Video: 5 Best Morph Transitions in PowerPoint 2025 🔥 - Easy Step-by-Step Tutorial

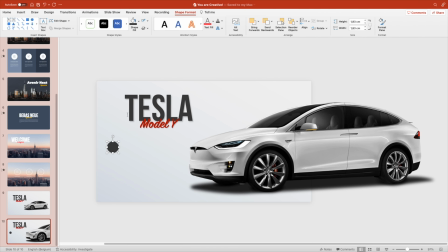No outline, and make them gray, the same color as the title, and add a number.
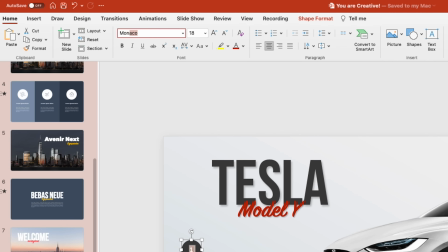We're going for a 1-2-3 sequence.
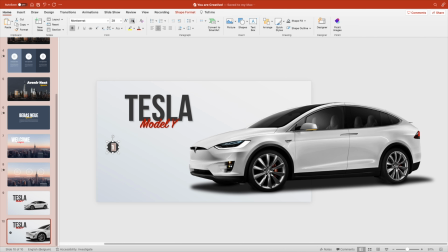Change the font, increase the font size, make it bold until you're happy with the result.
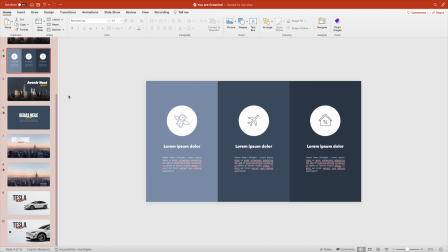And then we want to add some dummy text next to it, so let's select one of the text boxes that we had created,
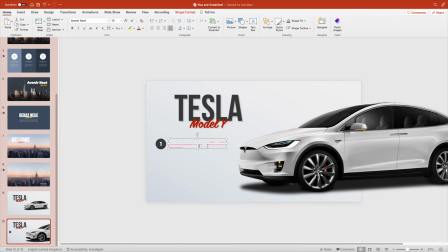paste it next to the number, increase the text box a little bit, and then select the text, make it dark gray. Let's use the same font. Light's a bit too little, so let's go for a regular.
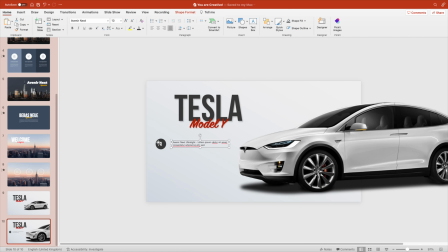That looks good. Once we're happy with the bullet point, you can select both of them and copy it. And then you Control Shift Drag to keep everything on the same line. Change the numbers 1-3.
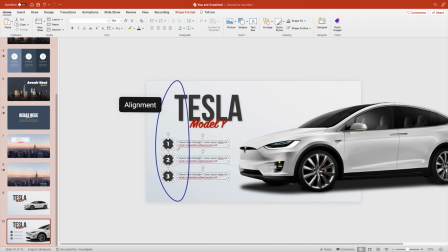And then position everything correctly. Here we can see that you can nicely align it with the start of the word Tesla, and then your slide looks quite balanced.
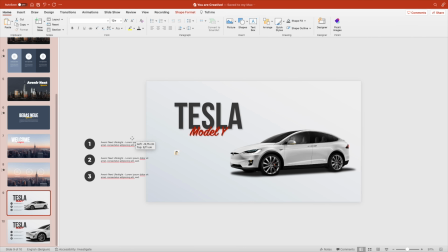Select the three bullet points and drag them to the left of the first slide.
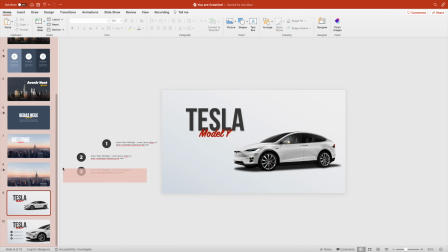Do the same thing, so you want to shift them apart for the nice fly-in effect. And then go to the second slide and add a morph transition.
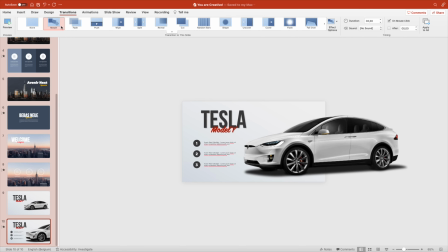And this way the bullet points will fly in and your car will scale. Let's preview.
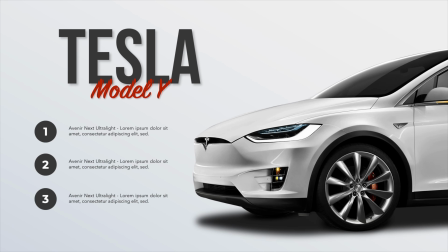And this is a really cool effect to create some depth to your slides.
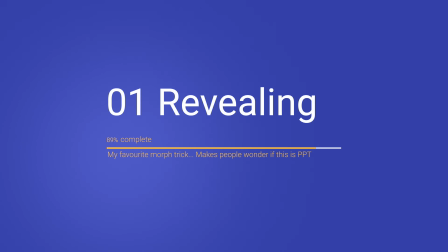Number one, revealing, my favorite morph trick, and it really makes people wonder if it is PowerPoint if you do it right. Let's look at the example,
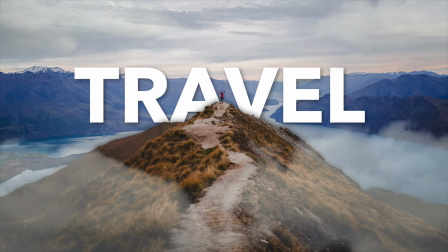and here we can have a reveal effect with some clouds coming in, and it really creates a 3D effect of your slide.
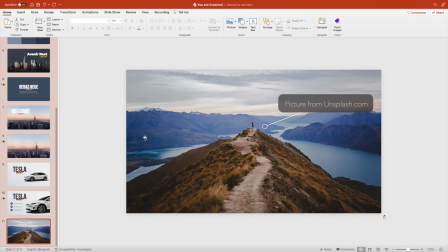Let's start from a picture, and we're looking for a picture where we can select some sort of an object in the foreground.
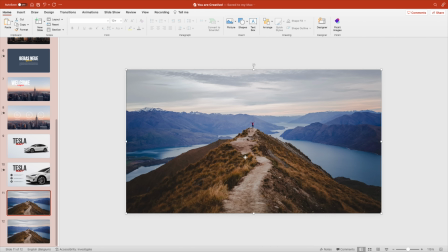It can be a skyline, it can be a mountain, it can be anything with some sort of a clear edge. Duplicate the slide, right-click Format Picture, and remove background.
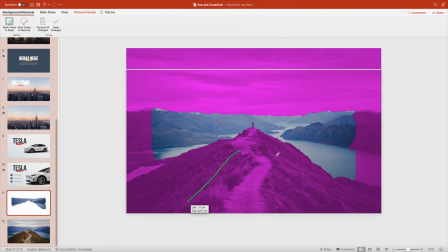This gives us a pink colored slide, and we want to mark everything with green that we don't want to keep.
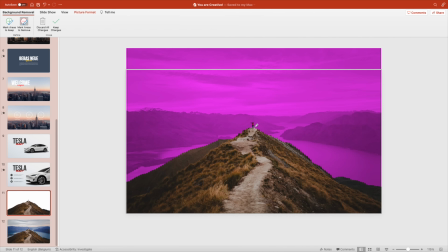So everything in pink should be removed. In this case, the sky, the water, and we only want to keep the mountain and the person.
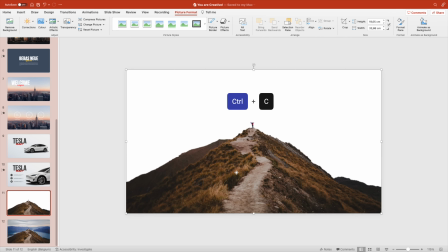Once you're happy, click on Keep Changes, Ctrl-C the picture, and paste it on the second slide.
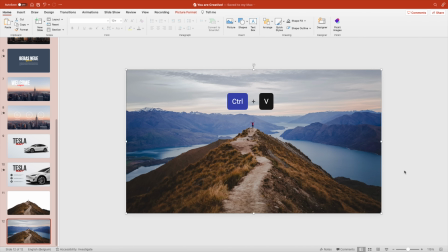And this creates an extra layer on top, which you don't see because the images are exactly the same.
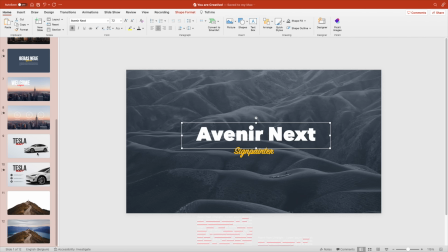Now we want to add some text, copy some text from one of the previous slides, paste it on the image,
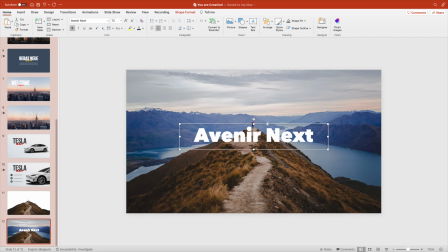change the wording to, for example, travel. Let's use all caps and quite a bold font, increase it by quite a lot. And then we want to position it somewhere on the top of the mountain.
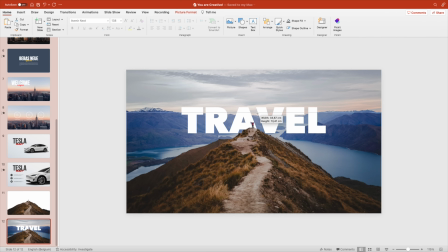Let's shift it to the back, or let's bring the first mountain to the front, crop it so it's easy to select, and then play around with the positioning of the word so you are happy with the result. We're going to shift it a little bit downwards so the person is just in the middle of the two letters.
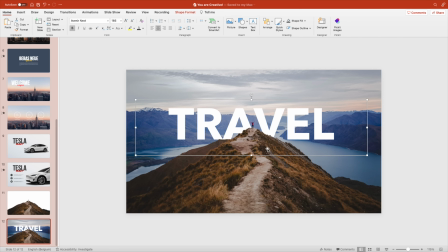And that's easy because our cut in PowerPoint wasn't perfect, and if you position it in between, you don't see it.
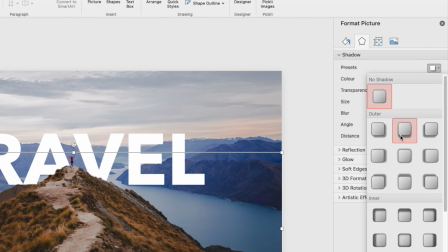Right click on the first picture and add some drop shadow to the top.
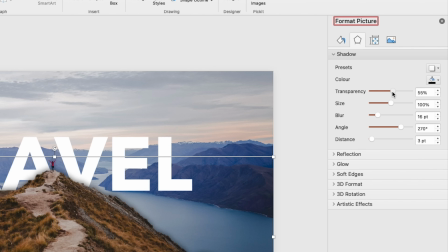Reduce the transparency and increase the blur size, and that gives some extra depth from the mountain to the letters in the back. For the text, we also want to do a slight drop shadow to the right. That gives a little bit more depth to the text effect.
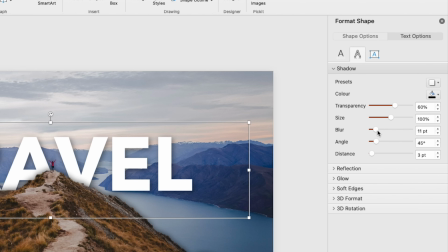Increase the blur, transparency a little bit, until you're happy with the result.
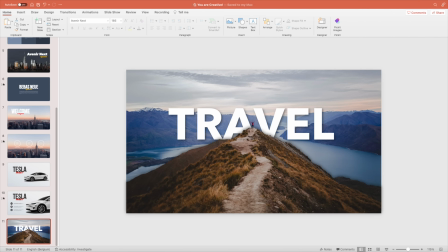That looks already pretty nice. And now we can get rid of the first slide. And we want to add some clouds, some PNG clouds.
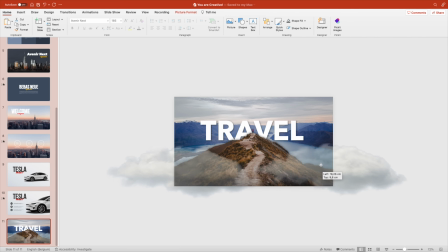You can just find them online. Anything with a transparent background. Position about 4 across the slide. You can scale them, you can reposition them. It's clouds, it doesn't really matter.